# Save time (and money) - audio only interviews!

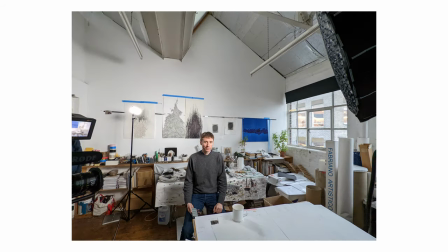4:08 In this case I did actually shoot an interview with him but in the edit I just didn't end up using it. We decided to make something that was a bit more experimental and responsive and instead I just stripped the video out,
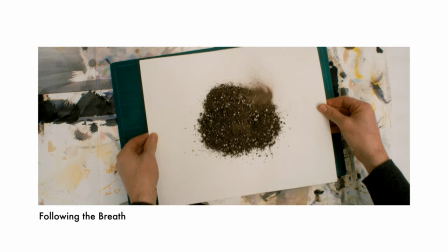4:21 cut an audio piece of him talking from the interview and then underlayed that over loads of sequences of footage which
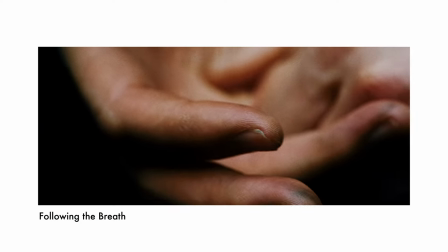4:28 we planned based on that audio what if we stopped using traditional measurements basically find a way to locate ourselves in time and space if you know you're just getting an audio interview you could even potentially record this before the shoot day cut the audio down into your timeline and then use this to sort of help design the shot list and sequences that you want to
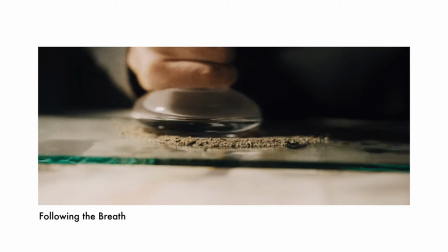4:52 get on your filming day storyboarding your sequences and really dialing in the visual language of your film.
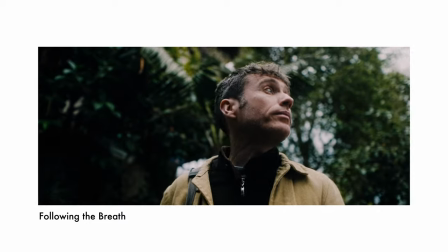4:58 I'd really recommend getting some decent portrait shots of your subject as you know you won't have that direct connection with them your audience won't be seeing them
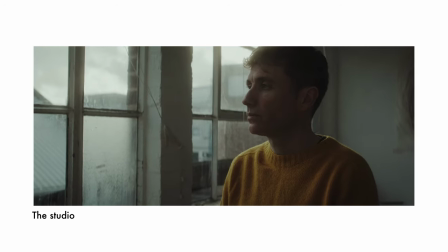5:06 talking so just getting some shots of the subject looking into the camera or off the camera might just help that void left by not recording or filming an interview. Good sounding audio is probably the most important part of recording an interview and I think when you're starting out a lot of people overlook how important audio is.
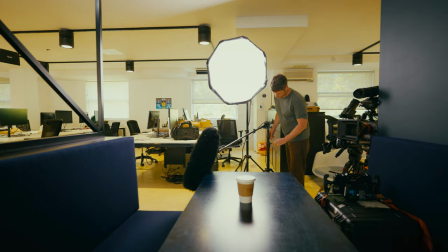5:25 Recording decent audio obviously becomes more of a challenge and generally more expensive when you're
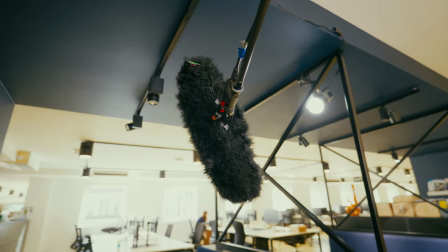5:29 filming because you're having to invest time and resources into hiding the microphones.
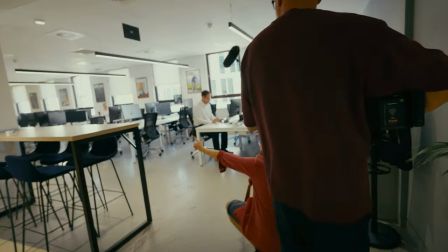5:34 That's probably going to be lav mics or you know positioning expensive boom mics just out of shot.
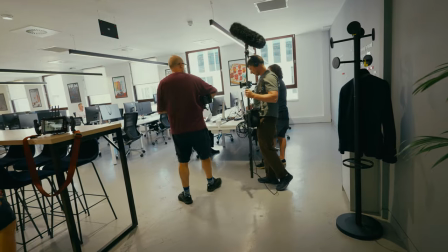5:40 You're just not going to get very close pickup of that audio which can affect the intimacy of the recording.
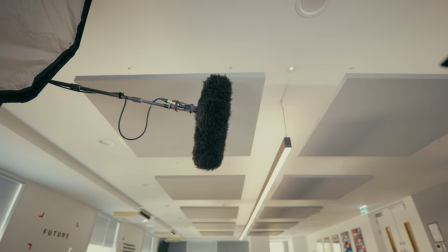5:46 We're also just not bound to a single location. there's so many times where I filmed interviews and we've been tied to a single location
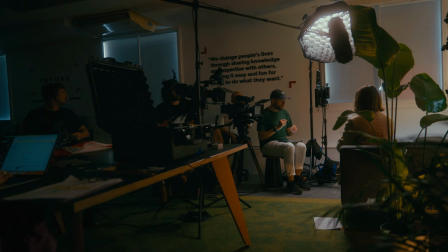5:53 maybe that's the room that's been booked the location that's been booked and there's been something wrong there's aeroplanes going back and forth overhead or someone's mowing the lawn outside
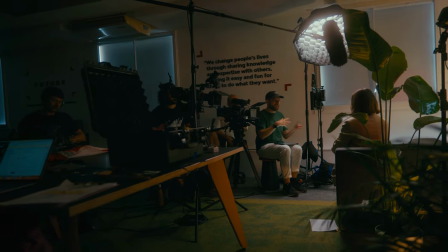6:01 and you can't really do much about it when you're not tied to filming in a location you're obviously a lot more agile and flexible when it comes to recording the quality of the audio recording that you're capturing is one of the things that really helps your audience connect with the subject so if they are close mics and the interview sounds intimate it could really help bring your audience closer to the story that you're communicating. This technique definitely isn't suitable for all projects and it's probably only going to be useful for a small handful of projects. The problem with having just an audio interview is obviously that you do have this sort of sense of the disembodied voice.
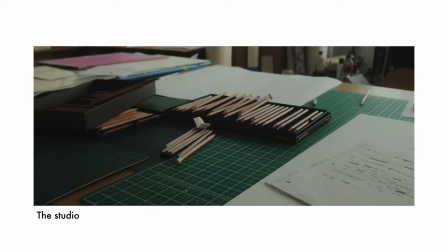6:34 Seeing someone talking on camera you know in many cases does provide the viewer with a sense
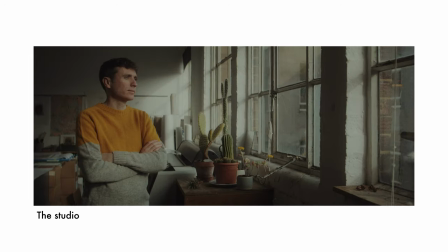6:40 of immediacy which doesn't always come across if they're just hearing their voice and not seeing them speak.
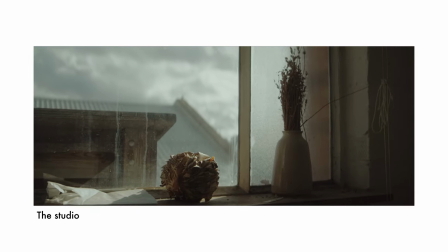6:45 I think if someone is talking about something very emotional or personal or saying something very powerful then being able to
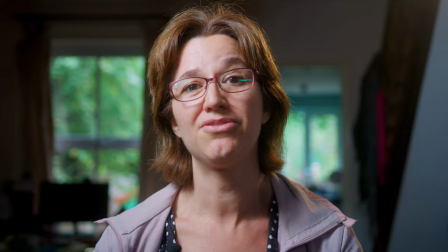6:52 have access to them and to see them when they're saying that and expressing themselves is probably going to be a bit more powerful than just hearing their voice alone. But you know not necessarily you might be able to combine a really powerful audio interview
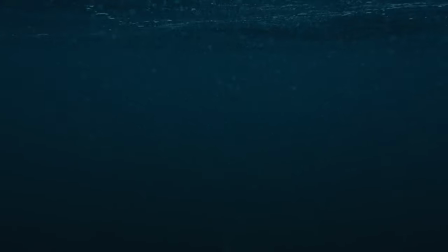7:05 with some really striking compelling or abstract or experimental visuals where the visuals are saying just as much as the voice that you're hearing I think also if you only have an interview audio you do just need to be really careful with the b-roll footage that you're getting because that is the only footage that you're going to be able to rely
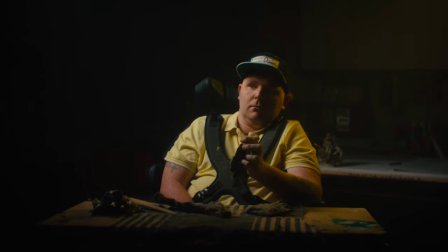7:25 on you know sometimes when you're working on a project the interview can act somewhat as a bit of a
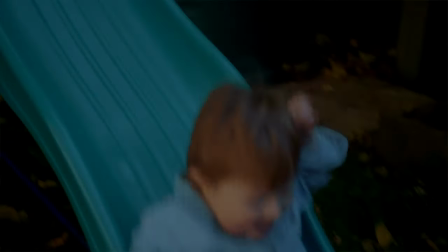7:32 safety track that you can cut back to if you don't feel you've got anything suitable to cut to and it also can just help sort of break and edit up
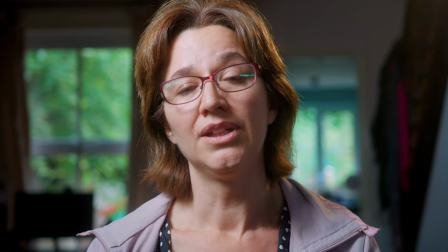7:39 you can only get so far underlaying audio with visuals before an audience might start to get a little bit bored or you might just have to work a little bit harder with your visuals but I think if you are shooting or designing some really compelling imagery it works
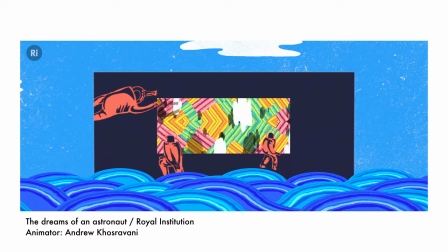7:53 really nicely finally this is actually a technique I use on a lot of the animated projects I work on as well. Where possible I prefer doing this because it really helps give animated projects a more documentary feel.